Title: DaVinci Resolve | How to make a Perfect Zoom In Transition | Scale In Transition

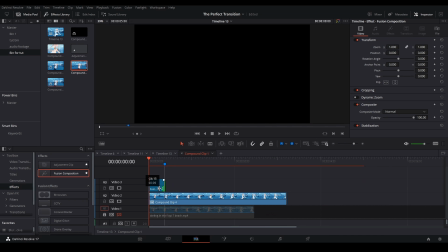(4:07)
Since the clip only lasts one second, I'm going to extend the Fusion clip to last only 24 frames and view it.
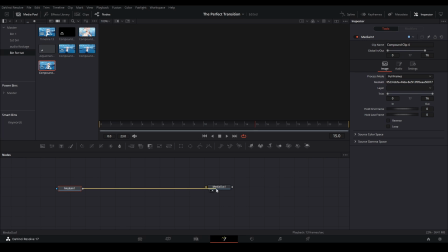(4:12)
In the In the fusion comp, I'm going to add the compound clip I just made, and then a time stretcher node so I can retime it.
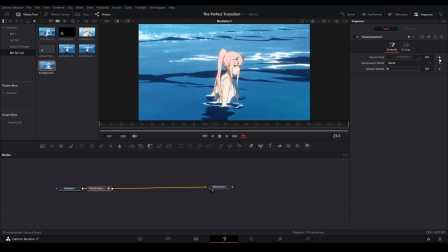(4:16)
I keyframe at the start and end of the footage, changing the keyframe value with the frame number I want the clip to start and end on. I decided for the first clip I did not want to change the spline, but only using the last section of my Twix clip.
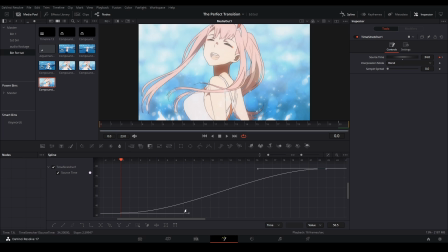(4:27)
On my second clip, after I Twixed it and was retiming it, I changed the curve so it starts out fast and then slows down. I also started the clip from a different section to match up with 02's facial expression, and to hide any artifact warping caused from my Twixter.
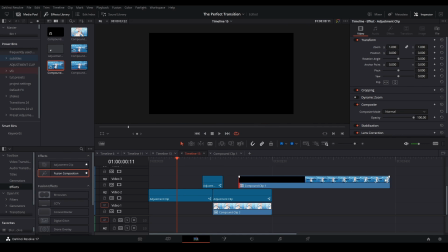(4:38)
Then when we go back in the edit page, make sure that you are viewing the start of the compound clip where the retime footage is.
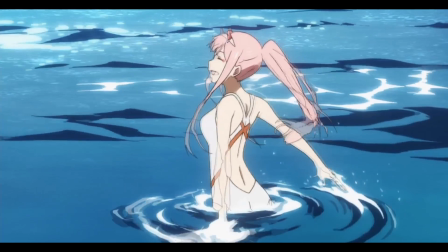(4:43)
Now the scene looks much smoother and nicer but there's still a small portion of motion tile I see so I'm going to hide that with the blur.
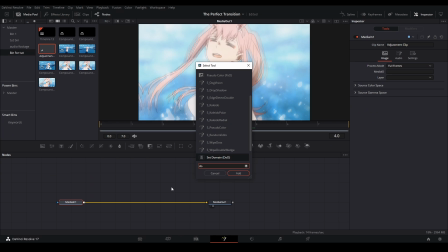(4:48)
I'm going to add an adjustment clip and cut it down to 8 frames long and put it over the cut. I usually use BCC lens blur from a plugin but here I'm just going to use a defocus node.
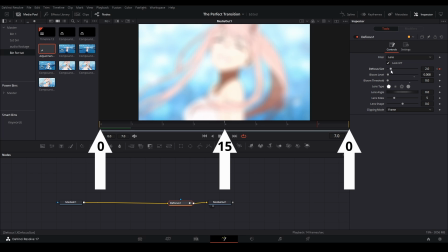(4:56)
I keyframe the blur at the start, the middle and the end, both sides having zero blur and the middle having a blur amount from 15 to 20, and then I also have the bloom turned down a lot.
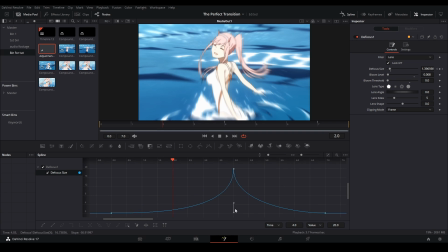(5:04)
I also changed the curve of the blur so it eases in and the last thing I did was add sharpness and the color correction.
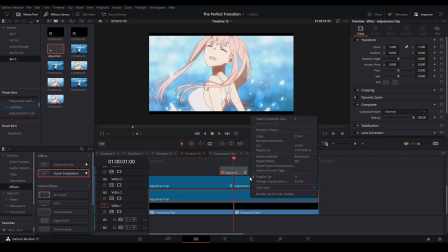(5:10)
I'm not going to show you how to make a color correction in this video, but hopefully I can make a video in the future.
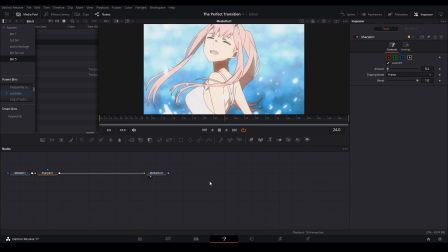(5:13)
For my sharpness settings, I first add a sharp node with the intensity to 0.2, then I put an unsharp mask and have the value around 0.5.
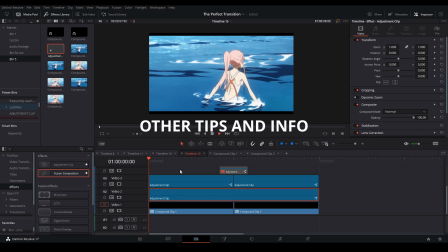(5:20)
What I didn't do for this scale transition is add a shake, but it also depends on if you want to use one or not. Another nice thing to know is that when you're playing back your footage in the edit page, it might be very slow on the playback.
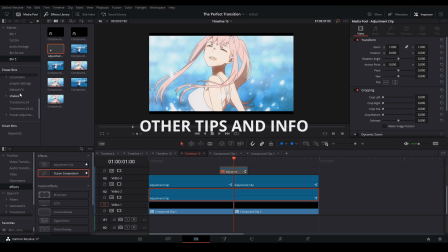(5:29)
So what you should do is disable some adjustment clips that aren't very needed for the playback. For example, by turning off the sharpness layer and the blur layer by heading D on the adjustment clip.
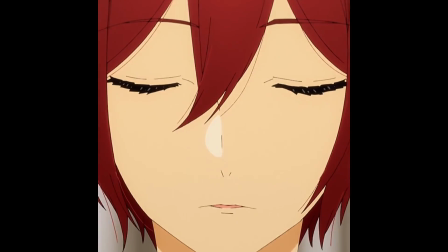(5:37)
But yeah, this is the process I do to make what I believe is the best looking zoom in transitions. If you have any more questions or suggestions on videos I should do in the future, please let me know down in the comments.
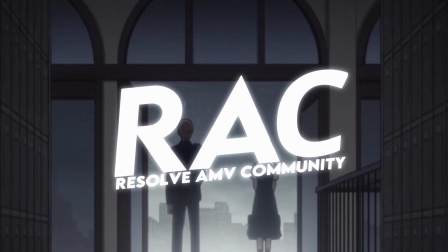(5:45)
If you would like to join the Resolve AMV community discord, the link is down below where a bunch of people can help you out as well as my own discord server you should think about joining.
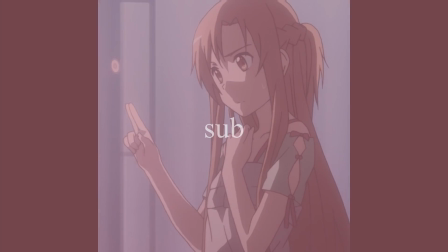(5:52)
But other than that, subscribe and have a good day. This video is so scuffed. I re-recorded a bunch of times and I just could not figure it out.
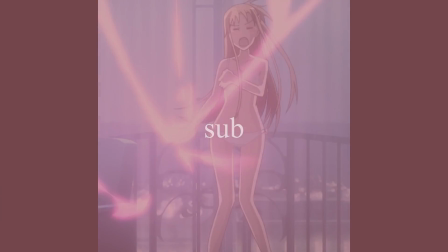(5:59)
On the day this might be posted, I'll probably be graduating and I'm probably gonna be even more busy and I can't
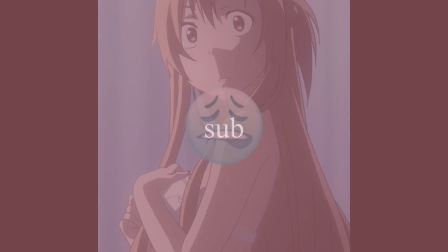(6:05)
post any more videos so I was trying to get this out really quick but as you can see the quality went down so I don't know if it's worth it.